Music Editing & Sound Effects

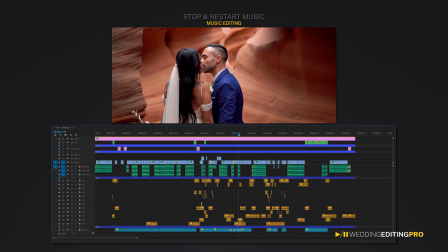My loving heart and my eternal soul.
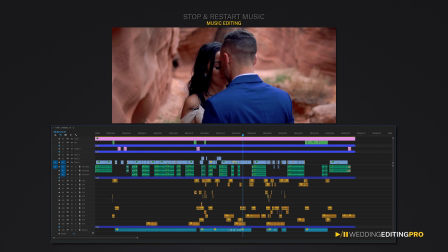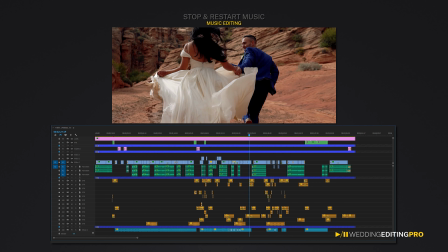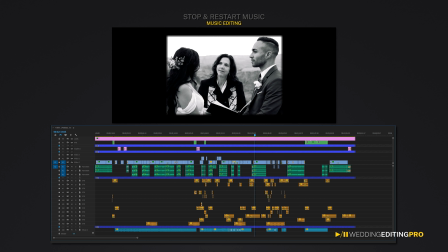When you realize you've made a mistake, take immediate steps to correct it. Remember, the best relationship is one in which your love for each other exceeds your need for each other.
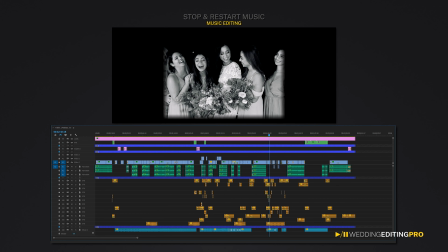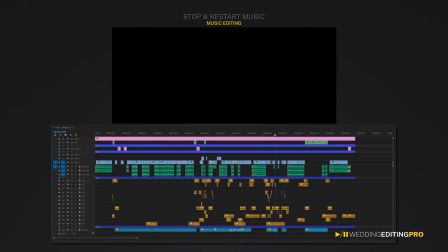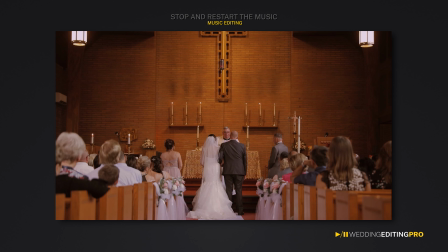Now imagine if you had to showcase this moment somewhere in your trailer.
Kevin, I got a few words of a little practical advice. Happy wife, happy life.
So for you to do that, it will require you to stop the music in a natural way.
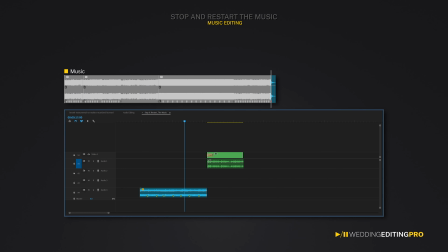One way to do this is with the last beat of the music, which we placed it right above it.
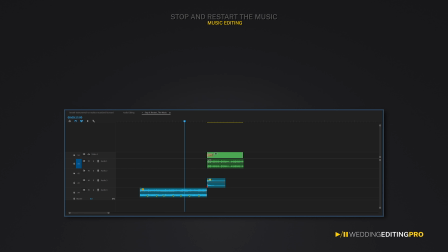Now sometimes the last bit of the music works. If not, then sound effects are a good option to rely on. For this particular case, we place an additional sound effect that is called suckback to smoothen the transition a bit more. This sound effect is good to be used if you want to stop the music abruptly. Have a look at it.
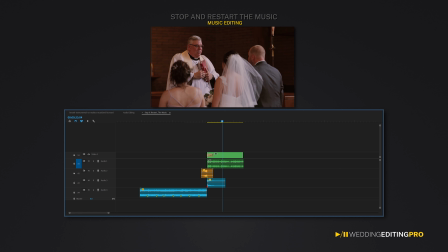Kevin, I got a few words of a little practical advice. Happy wife, happy life. Okay, great.
Now, how do we restore the music again in a way that feels part of the original soundtrack? One way to do this, again, is by using the last bit of the music. Only this time, I'm just going to reverse the cue to bring back the music.
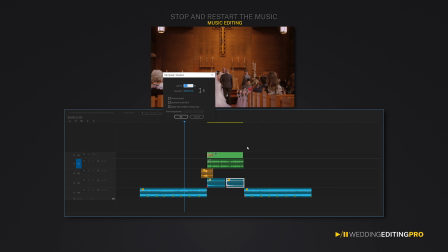This will give us a nice and a smooth build-up to the music. And to perfect it, we added an additional sound effect, which again is the suckback, to give us a small boost before we hear the music. Now have a look at the entire piece.
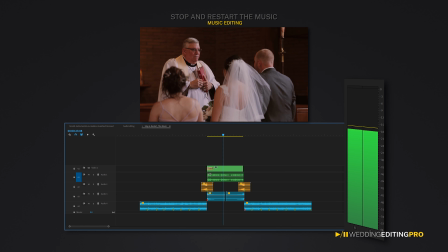Kevin, I got a few words of a little practical advice. Happy wife, happy life.
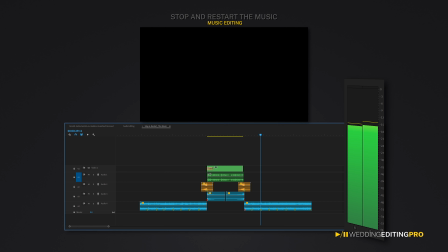Okay, great.
This is just one way to stop and restore the music. Now let me introduce you to some of the most common sound effects. Cymbal swell,
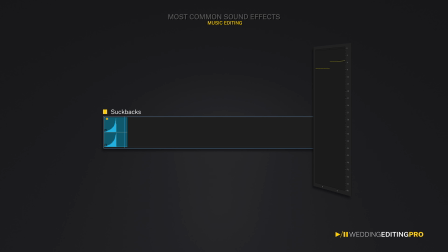suckback, rises,
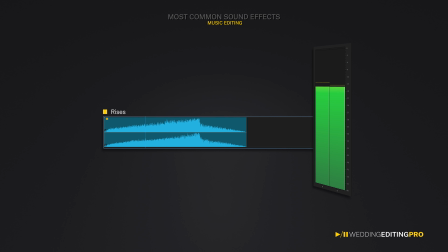hits,
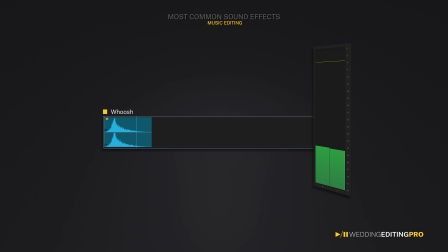whooshes, and all other interesting sounds that can be used from project to project.
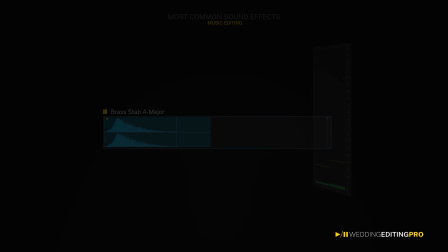Now the fun starts when you start combining them. A whoosh plus hit.
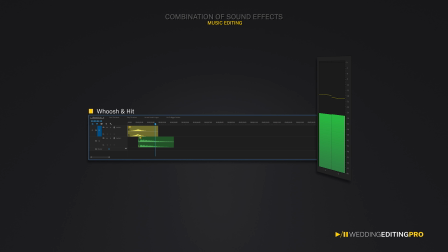It's a great way to start a music. To stop a music,
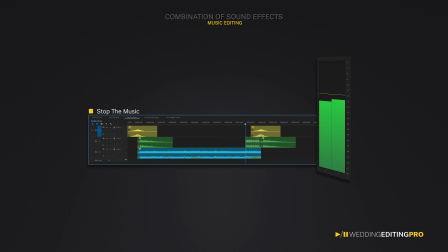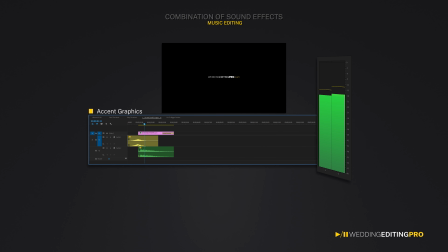accent and graphic, and here is a combination of different sound effects.